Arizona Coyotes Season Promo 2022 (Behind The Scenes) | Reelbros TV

Yo! What's up, guys? Welcome to Bitfire Studios here in Scottsdale, Arizona. Today, well, this week and yesterday, this is day 2 now, we're shooting the Coyotes.
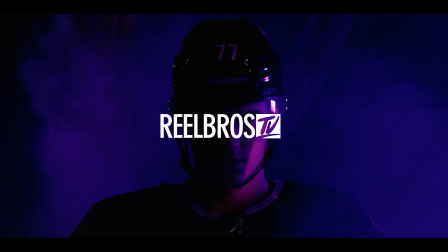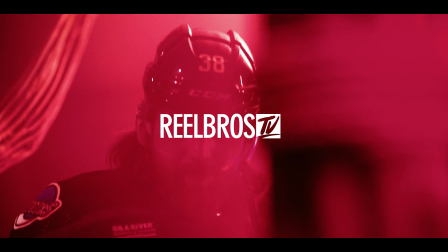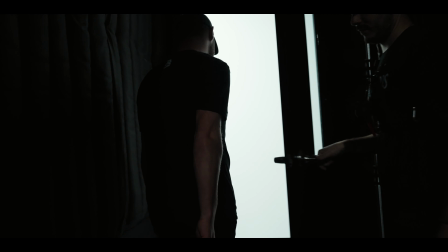[0:28]
So we're in the main studio of Bitfire. This is their main space. We have a few out there that we have a couple other sets in, which they've converted their garage into a couple other studio spots for the team.
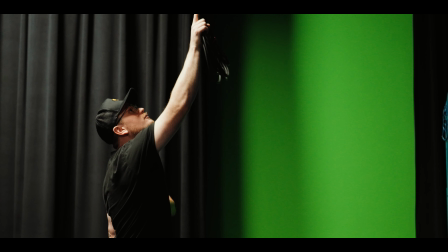[0:38]
We've got a lot of different moving parts, a lot of different people here. We are here with Arizona Coyotes. There's networks here. They're doing a bunch of other stuff around the studio, but it's a whole media kind of day for the team. A bunch of content for the new release coming out, the new stadium coming in. Just getting everybody excited and ready to go. So we're here in our main spot. We have 2 sets that we're really controlling right now.
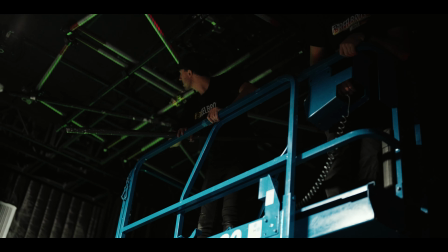[1:00]
So we've got the main corner of the studio, which is a weird spinning rig that we built. We had this idea on paper. We're like, hey, let's do something a little different. Instead of spinning the player, let's spin the lights.
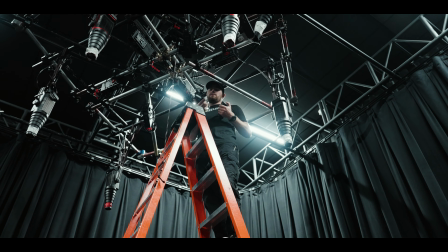[1:12]
We've got this rig up top here, which we've inverted our motor crane base, which we have the control panel down here.
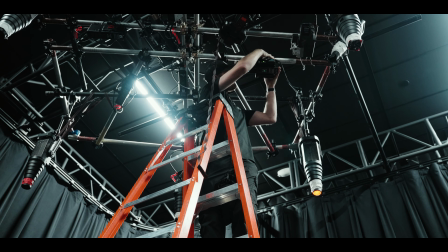[1:19]
So we built a specific bracket for the motor crane that fits exactly like the turret does on the base, but for us mounting speed rail. We built that in the shop, and we've outfitted it with speed rail fittings so that we can create this kind of grid to make a circle-like,
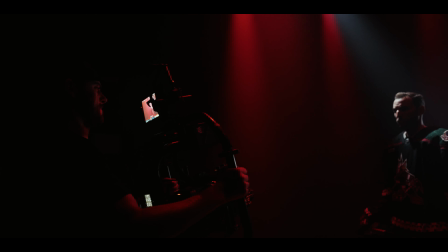[1:36]
object so we can spin the lights, and it looks like they're, in a pattern together. So there's 6 300Ds that are pointing straight down for our red focal.
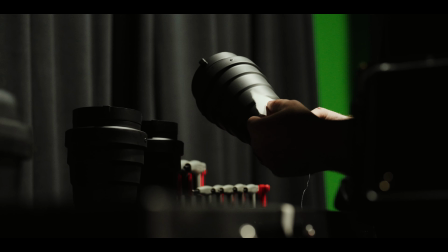[1:44]
And then we have a 120 up there doing just clean 5600 Kelvin with the snoot on it, and then an extra little wrap just to really tighten that beam up.
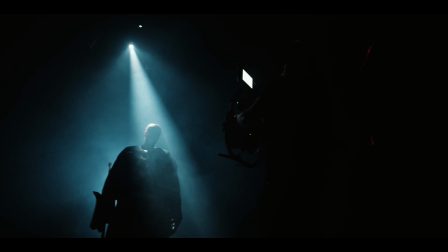[1:52]
And that's kind of shooting right in the center. So as that light turns around, that white light is rotating around their face, and it just creates a really cool effect.
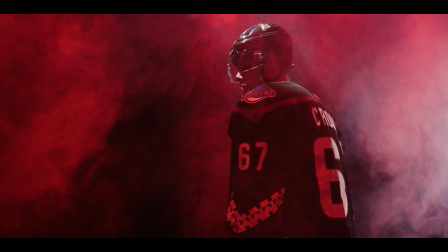[2:00]
We can kind of come in and out of the darkness. You can reveal them in different ways.
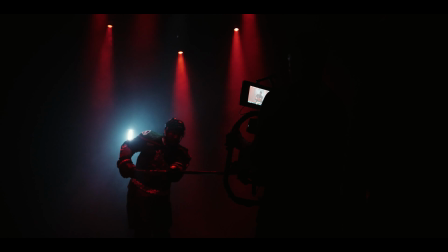[2:04]
And it's I wouldn't say simple setup, but the lighting effects in here are simple enough to be, you've got your straight backlight.
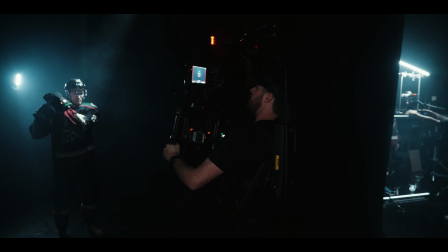[2:12]
We actually didn't have that backlight there, and it dropped off too soon. It didn't look deep. So once we added that in there, it really pulled the set apart and made it look a lot deeper. And then just that rotating light was cool, because on the jersey, we have to get a lot of details on their jerseys and stuff like that.
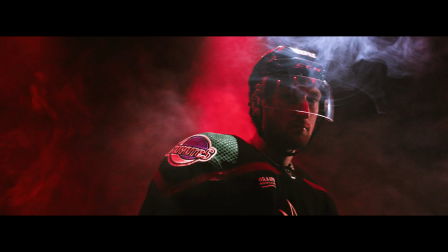[2:26]
And it really came out on screen. Anyway, the app for the apertures is really handy in this situation, because if we didn't have that, we'd have to keep running in with a ladder, checking batteries.
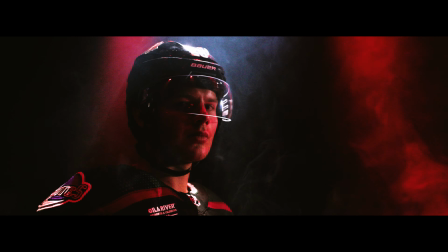[2:37]
But now we can be down here with the operator operating the rotation of the rig. You can see all the light statuses.
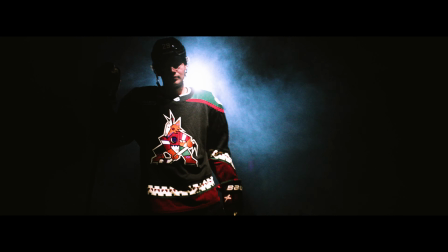[2:42]
He can turn them on whenever they want, turn them off whenever we want. It's super convenient. We enjoy using the apertures. Obviously, we have a ton of Novas and 300s, and the other set over there is all aperture as well.
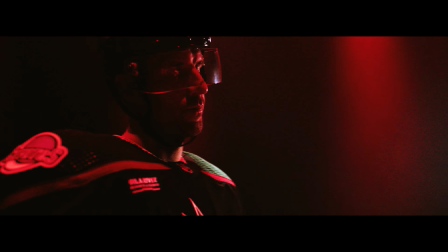[2:53]
So pretty fun stuff. For yesterday, this is kind of set up.
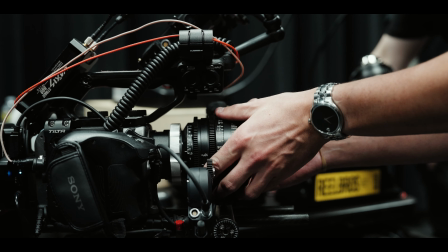[2:58]
Pretty clean, easy build. Sony FX6. We've got our Sigma primes here.
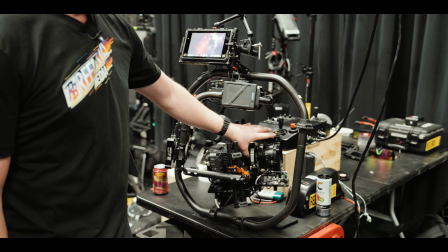[3:03]
We got a 35 on this one. We are not running any, I think we're running an internal, just quarter ND, nothing crazy. We're gonna run Pro Mist, but decided not to go with that since we're running haze. So it makes it a little muddy when you start mixing all that stuff together.
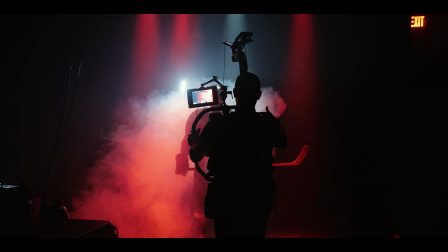[3:18]
RT Motion for our focus pulling, which Tyler's been on, so pretty cool stuff.
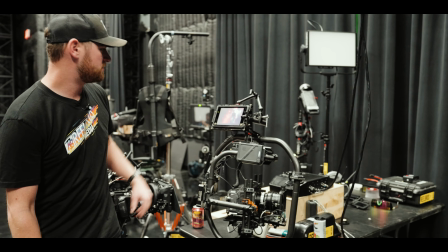[3:23]
Basic things, Faxes, of course, for our signal. And you kind of see some of the shots up here if we want to look at them. So
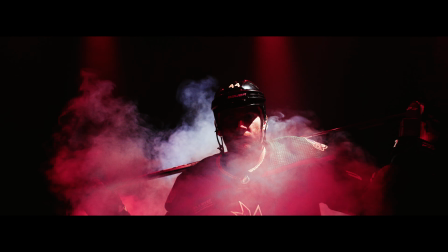[3:31]
you can see some of the smoke here, and the light's kind of spinning around and rotating around them. We did some in the dark stuff, so we'd actually shut the red lights off and time it and come on. So we do from the side, they do turnarounds and look-sees.
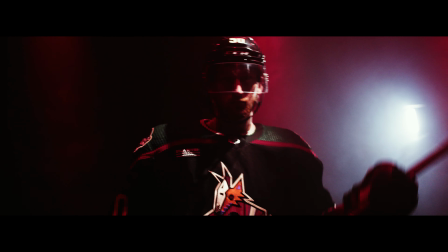[3:45]
So we'd have them look at the camera and rotate around and do some jersey stuff here. We have a lot of space, actually. I didn't think we were gonna have this much space to move around, but it's really nice to have it so the guys can get in there, do some slap shots. They can just have a little bit more room to move around. The shots look really cool, dramatic, which is kind of what we're going for. There's a bunch of stages. They have an AR stage in there with Bitfire, so really cool stuff that they're doing in there.